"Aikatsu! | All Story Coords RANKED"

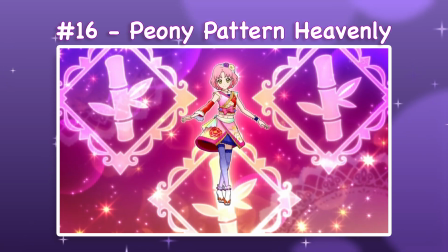I really like it because of its asymmetrical details, especially the sleeves.
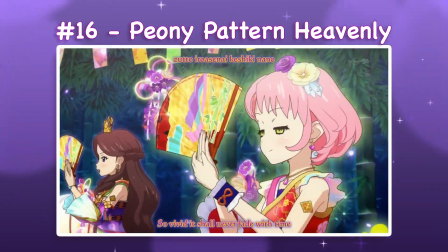The traditional Japanese motifs and the gradient stockings are both unique elements for Aikatsu, which helps its design stand out for me.
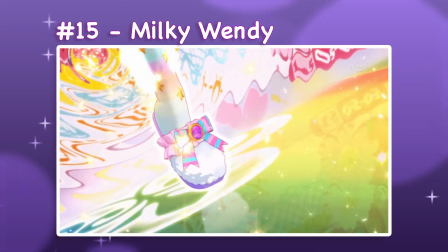15. Milky Wendy. As a Peter Pan blouse and skirt set with heels and knee-length socks, Milky Wendy's theming is admittedly on the weaker side.
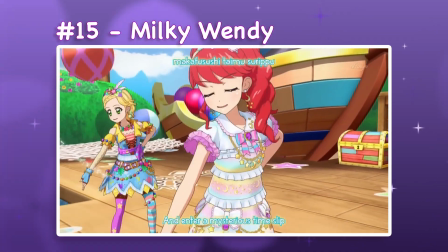I'm not too into the pastel stripe pattern either, but I think its softness is very appealing,
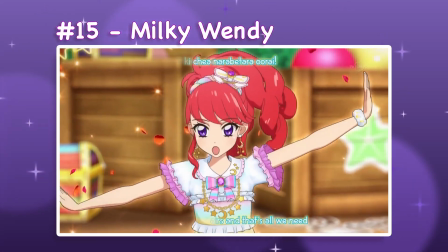and I like the way that all of its frills and rounded shapes communicate youthfulness.
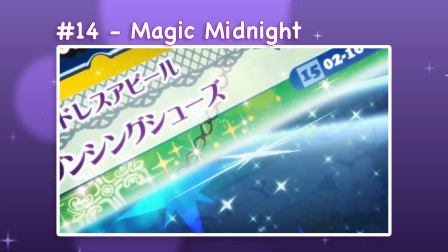14. Magic Midnight. The witch motifs in Magic Midnight are also on the weaker side in terms of theming, especially for a Cinderella design.
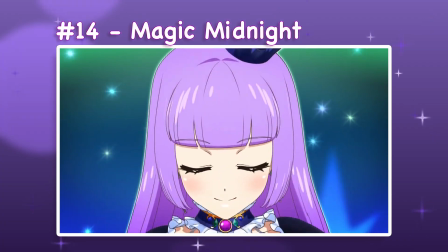It's a two-piece set with knee-length boots, and the castle silhouette in the skirt is the only relevant detail we get.
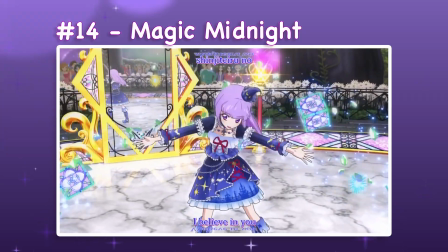But it is a very appealing design. I don't mind the monochromatic palette. As basic as they are, the tiny witch hat and curled boots are very cute.
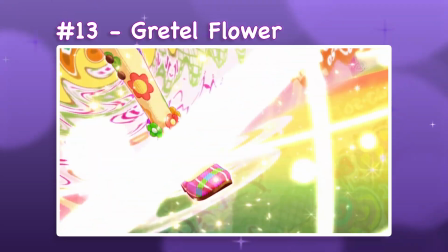13. Gretel Flower. Gretel Flower, a blouse and skirt set with Mary Janes and knee-length socks from the Hansel and Gretel collection, is also very cute.
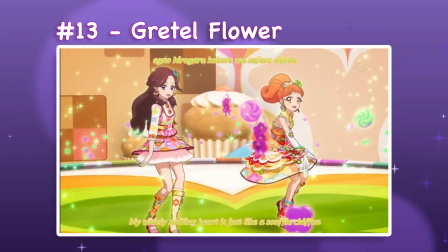I love the pink and orange palette, and the scalloped hemlines match the rounded shapes of the biscuit and flower motifs really well.
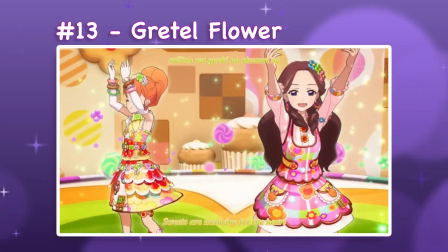All the little details feel well balanced to me.
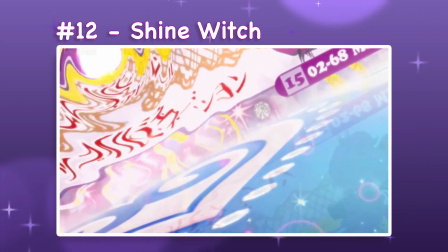12. Shine Witch. I'm probably giving Shine Witch too much slack. For a Sleeping Beauty top and skirt set with thigh-length boots, it could be doing a lot more.
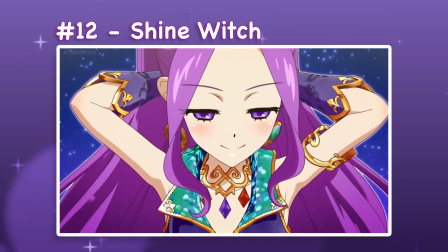But I find myself very charmed by the sparkly blue accents and deep purple vine patterns.
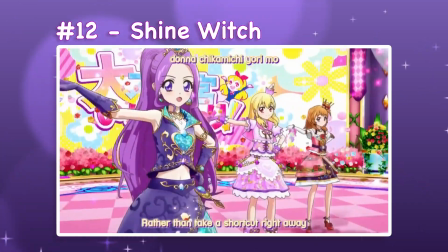The full-length gloves are fun, I like the pointy shapes on all the pieces, and I don't mind that blobby circle skirt too much at the moment.
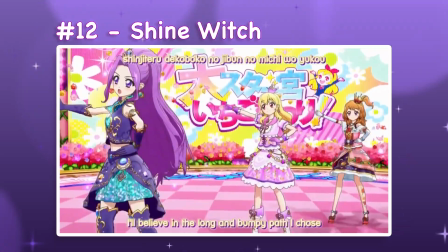11. Candy House.
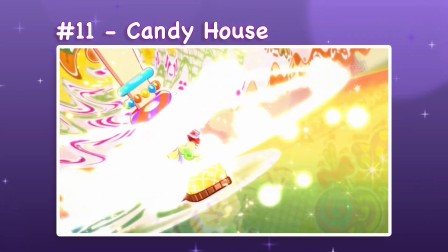Just missing the top 10 is Candy House, a Hansel and Gretel two-piece set with ankle boots.
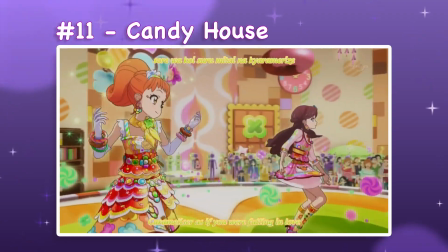I love its interpretation of a cottage and the tiny door and window in the skirt. The textures are nicely varied throughout the pieces, and they have a strong level of theming.
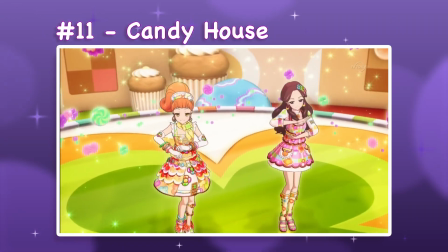The longer skirt silhouettes aren't usually for me, but all the intricate details pull me in.
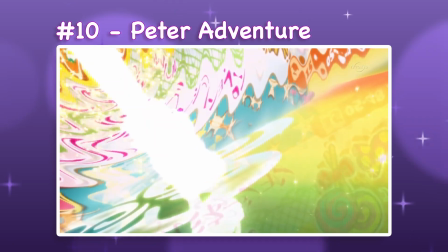10. Peter Adventure. The asymmetry in Peter Adventure, a Peter Pan two-piece set with ankle boots and stockings, is great.
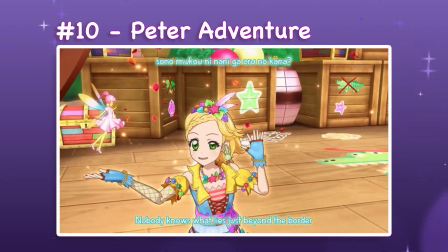The color blocking works well enough to distract me from all the denim, and I like that the variations in pattern and texture are united by a cohesive color palette.
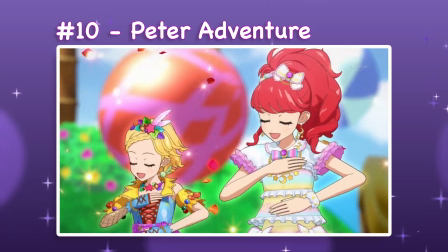It successfully combines a childhood craft aesthetic with a dynamic fantasy hero silhouette.
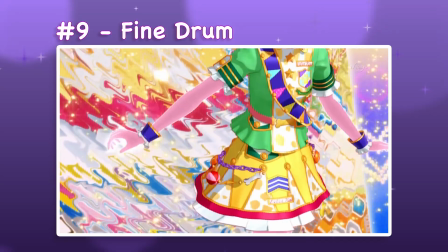9. Fine Drum. The sleekness of Fine Drum is hard to beat though.
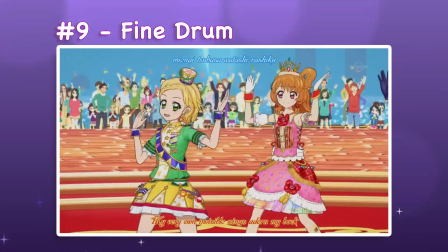It's a Town Musicians of Bremen jacket and skirt set with pumps and knee-length socks.
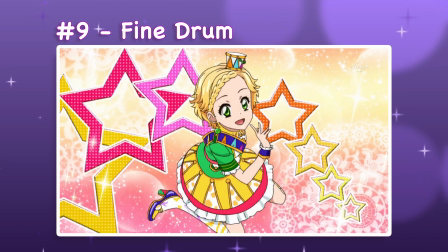I find the animal motifs to be very cute, especially in combination with the marching band concept.
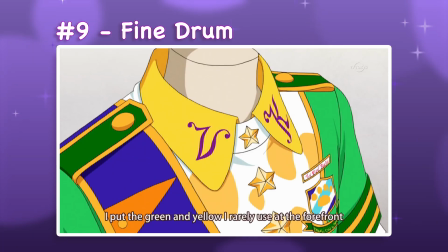The simplified color palette helps with the color blocking and gives the overall design a more elegant impression.
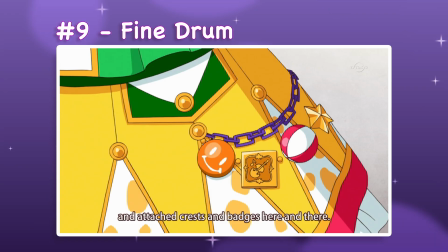The proportions of the silhouette are also very satisfying.
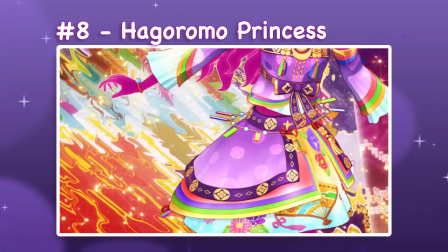8. Hagoromo Princess. Hagoromo Princess is a tale of the bamboo cutter halter top and skirt set with wedge sandals and leg warmers.
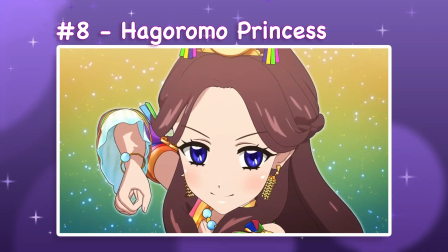I really love the Tanabata concept behind all the fabric layers, and the patterns are layered beautifully throughout each piece.
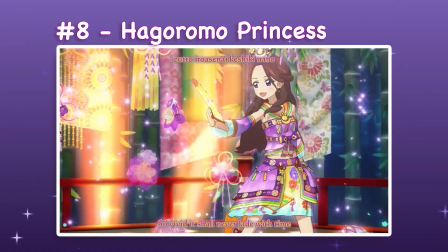The trailing skirt adds nice dynamic motion to the silhouette, and all the jewelry has been executed with a lot of care.
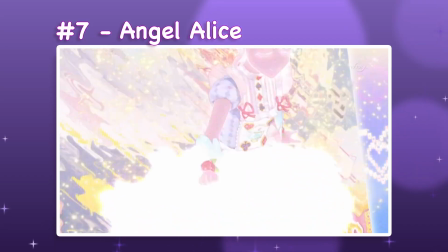7. Angel Alice. Angel Alice is another design I've been a little harsh toward in the past.
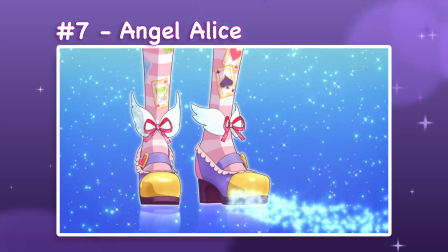It's an Alice's Adventures in Wonderland two-piece set with heels and knee-length socks.
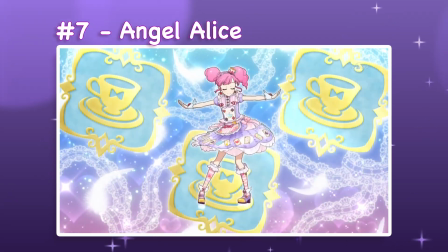I still find the overall visual weight to be a bit heavy, mostly from the longer skirt and 3D jewelry appliques.
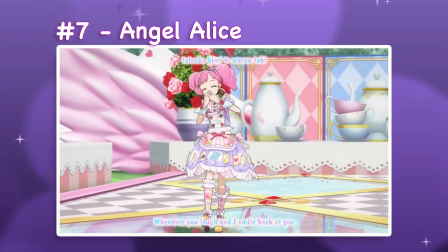But its pastel color palette and feather motifs are too charming to ignore, not to mention that teacup hat.
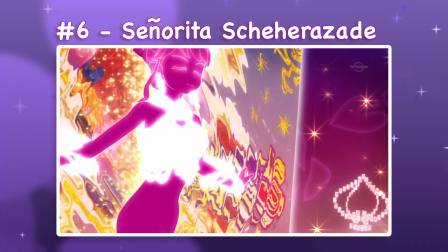6. Señorita Scheherazade.
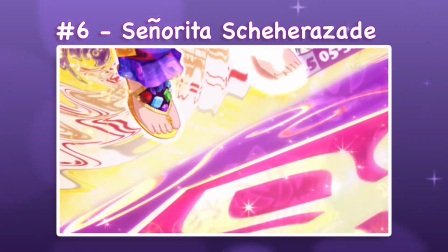The only flaw in Señorita Scheherazade, an Arabian Nights halter top and skirt set with sandals and leg warmers, is the centrally placed rose on the top.
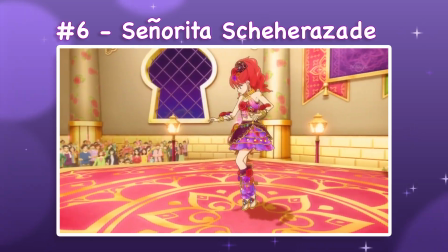It's an incredibly strong focal point that can be distracting, which is a shame since the rest of the design is so beautifully detailed.
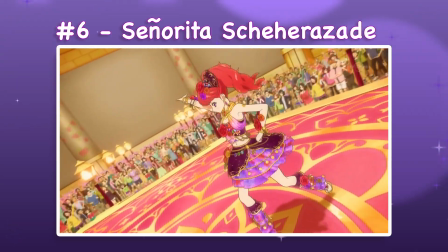Everything from the colors to the jewelry to the silhouette appeals to me here.
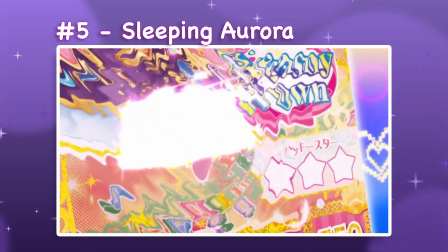5. Sleeping Aurora. Starting off our top 5 is Sleeping Aurora.
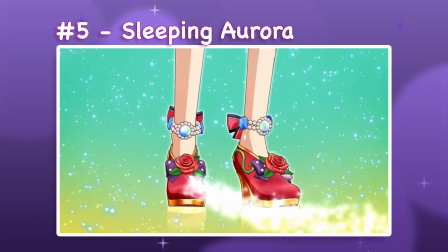It's a Sleeping Beauty two-piece set with pumps. I love the contrast between the light pink base color and the dark purple accents.
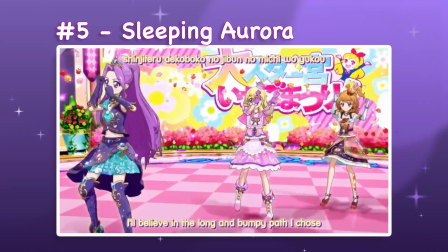The central rose at the neckline is a bit too centered for me, but it's not big enough to be distracting.
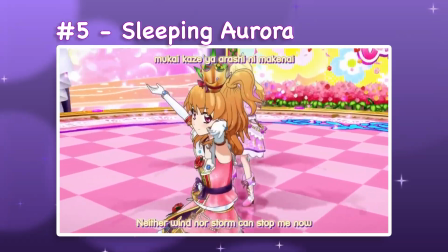The white gloves and trim help make this design feel especially elegant.
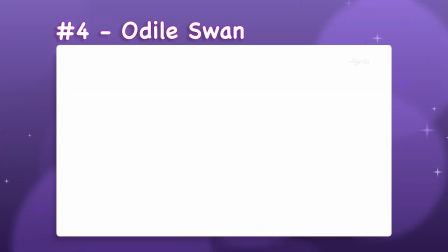4. Odile Swan. Odile Swan is a Swan Lake two-piece set with pumps and stockings that has even more contrast in its color palette.
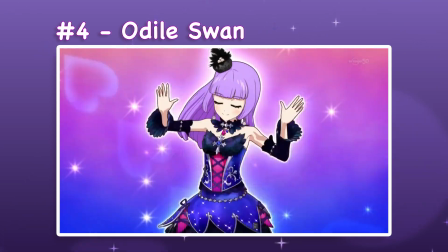I love the feather motif, it makes a super unique textural element.
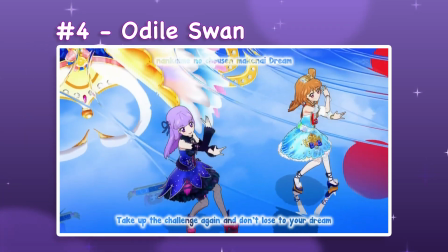The ballet inspiration is nice of course, but I enjoy the liberties being taken with it in the fishnet stockings even more.
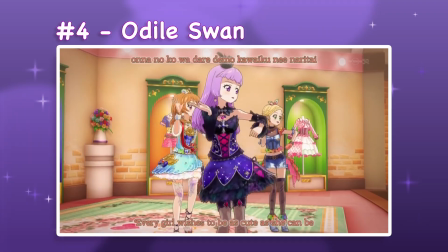There's great balance in the color blocking and proportions.
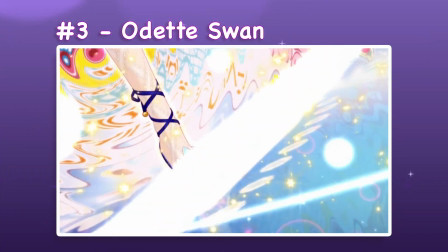3. Odette Swan. Even though it's also a Swan Lake two-piece set with pumps and tights, the sash over the bodice put Odette Swan into my top 3.
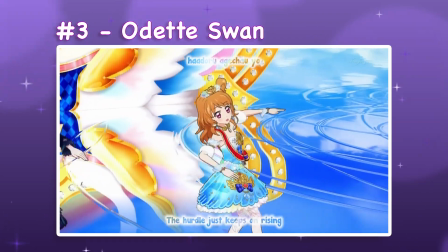The feather details are not quite as cleanly executed as they were in a darker color, but the impact of the red ribbon over the rich blues of the design is stunning.
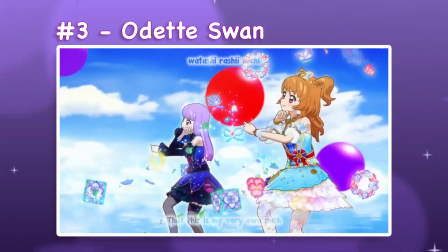The gold jewelry is a lovely elevation too.
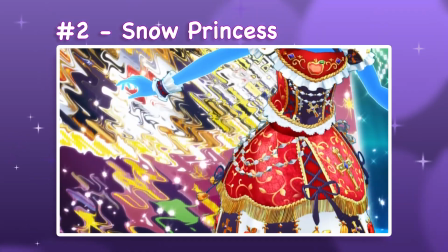2. Snow Princess. For being a longer silhouette and a bottom-heavy one at that, Snow Princess has achieved a lot by reaching my top 2.
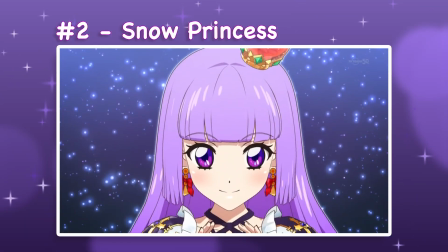It's a snow white two-piece set with knee-length boots and is full of incredibly intricate details.
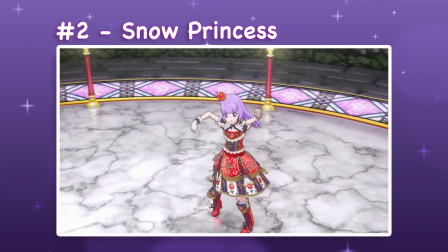I adore the tapestry motifs and primary color palette.
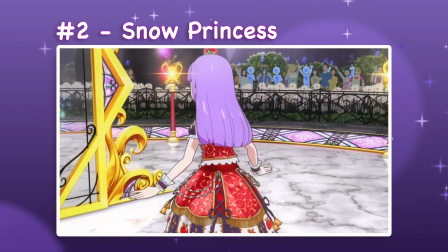It's clean and elegant without feeling basic, and the darker colors feel fitting for the heavier look of the pieces.
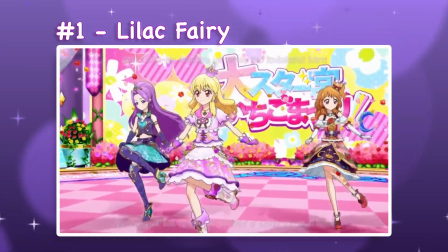1. Lilac Berry. I've mentioned it many times, but Lilac Berry is my number 1 Aikatsu coord.
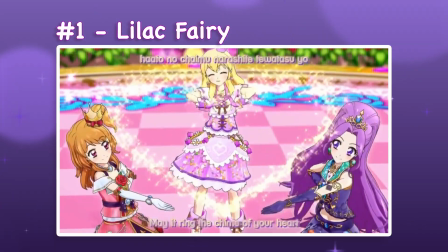It's a Sleeping Beauty two-piece set with calf-length boots and the star of my all-time favorite Aikatsu scene.
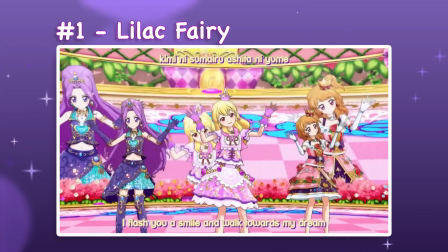Sentimental value aside, the delicate flower fairy concept creates a ton of adorable details.
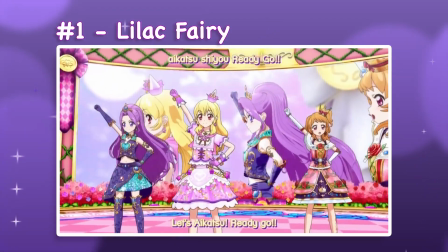There's a tiny flower petal hat, the mini cape, the embroidered flowers, and so much cute floral jewelry.
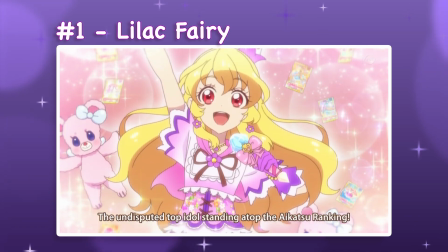Add a pastel color palette and I'm completely sold. Let me know your favorite story coords in the comments below, and look out for my choreography ranking in a couple of weeks. Bye bye! Practice and practice. Understand?